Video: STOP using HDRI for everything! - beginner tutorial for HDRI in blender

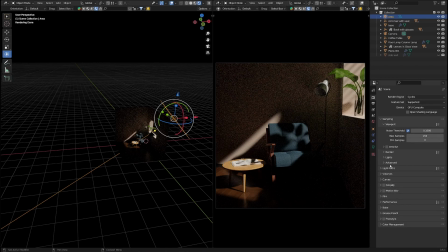246s
So it would get heavy, and for animations especially, that would be, it would take ages to complete. Okay, so this from this one.
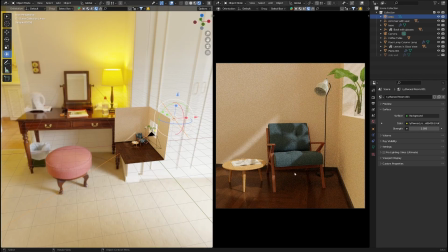262s
Okay, let's just compare those. So here I can see everything, but everything is evenly lit and I don't have much contrast.
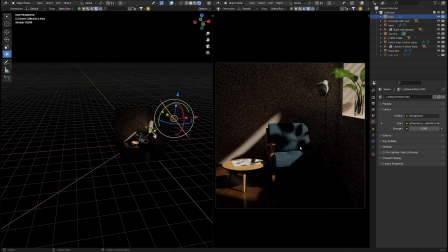275s
And here I have the contrast, I have an actual obvious focus area, and I don't really have much detail here in the wall,
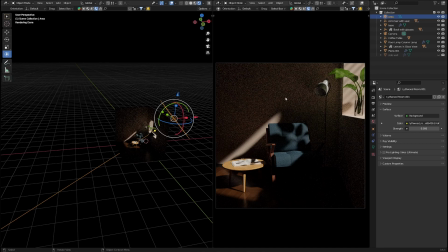291s
but I can actually see that there is a wall. So my eye can see something there and my brain can just fill in the blanks. So, okay, I can see this leg here properly, but I know that it's there and I can see the outline.
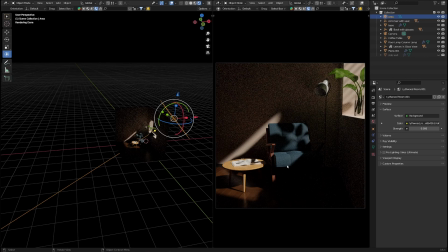308s
So this looks much better compared to this one. Okay, now, as I said that we are using a ray trace engine, and some of our rays, so this light is emitting some rays that are
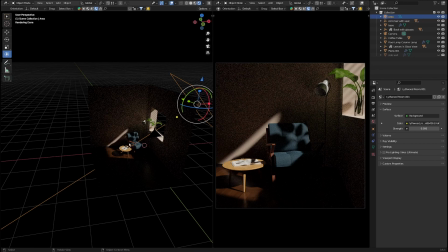326s
hitting these objects, and some of them are hitting the camera so we can actually see them, and the others are bouncing around, and that's why we can see this wall here, for example, although it's not directly in the light.
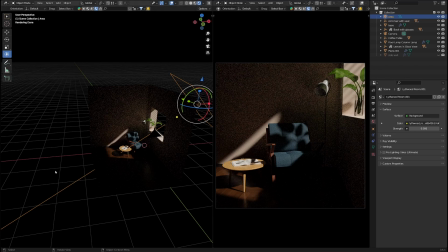340s
Okay, some of these bounces are just going to nowhere, to infinity, and we can actually add a wall here and a ceiling and maybe a wall here, something like this, okay, to actually trap those bounces,
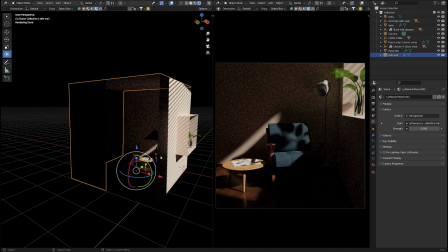359s
those lights, and make them come back inside and be useful,
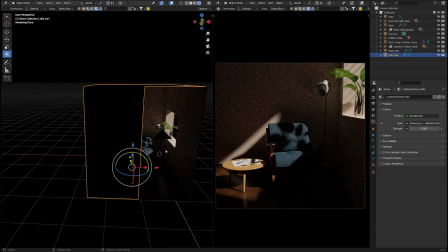365s
okay, hit our objects, and it would actually make a difference. So I'm gonna just disable it in the viewport, but I'm leaving it for my final render.
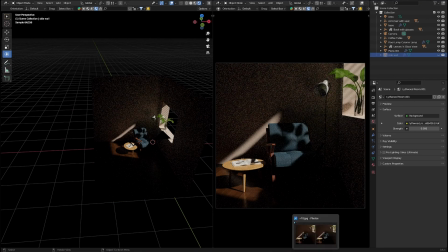376s
Let me show you the difference between those.
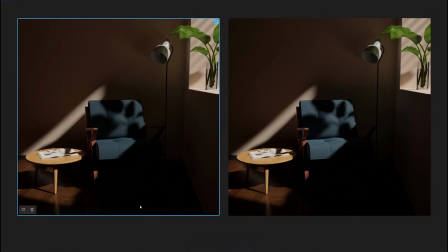379s
So this one, the image on the left, is with the wall and the ceiling, and this one is without. Okay, so in the first glance, you might not see the difference, but if you pay close attention to this area here, oh, come on,
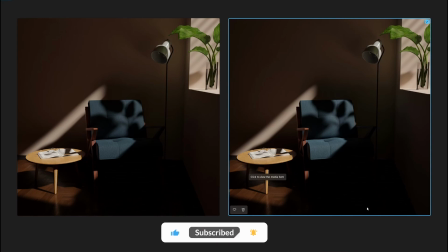398s
to this area in the corner, for example, this is basically the darkest part of the image because the light source, the light that's coming from the window, is directly above it, and there's nothing here that the light would bounce
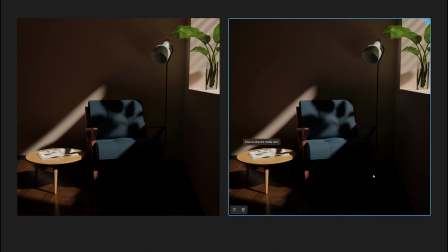417s
those rays off to here, so we don't get much detail here. But here I can actually see the corner, so this line is coming down here and I can see the corner, but here this comes down to a black blob basically.
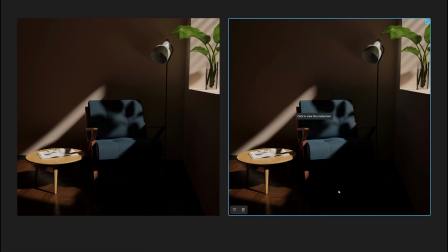433s
Okay, and the result would be more clear when I want to edit this. So this is the actual image, the unedited image that we just get out of Blender,
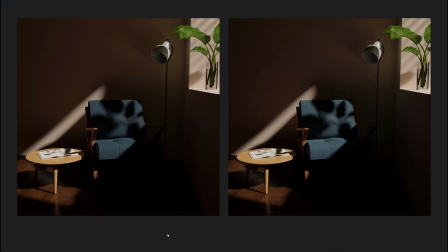449s
and later on I would be using Lightroom to edit this image. I use Lightroom personally because I prefer it that way, but you can use whatever you want. You should be using whatever you want to edit your images. You can even use the Blender's own compositor.
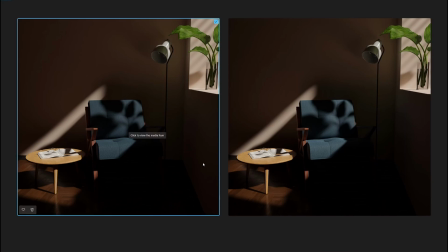467s
When we are actually editing the image, this difference now would be more obvious. Okay, so back here,
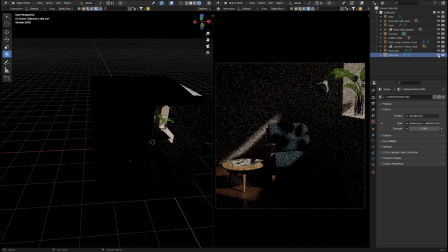480s
and so we added this sidewall here for the bounces, and let me clear one thing, and I'm gonna finish the video. I'm not telling you not to use HDRIs ever.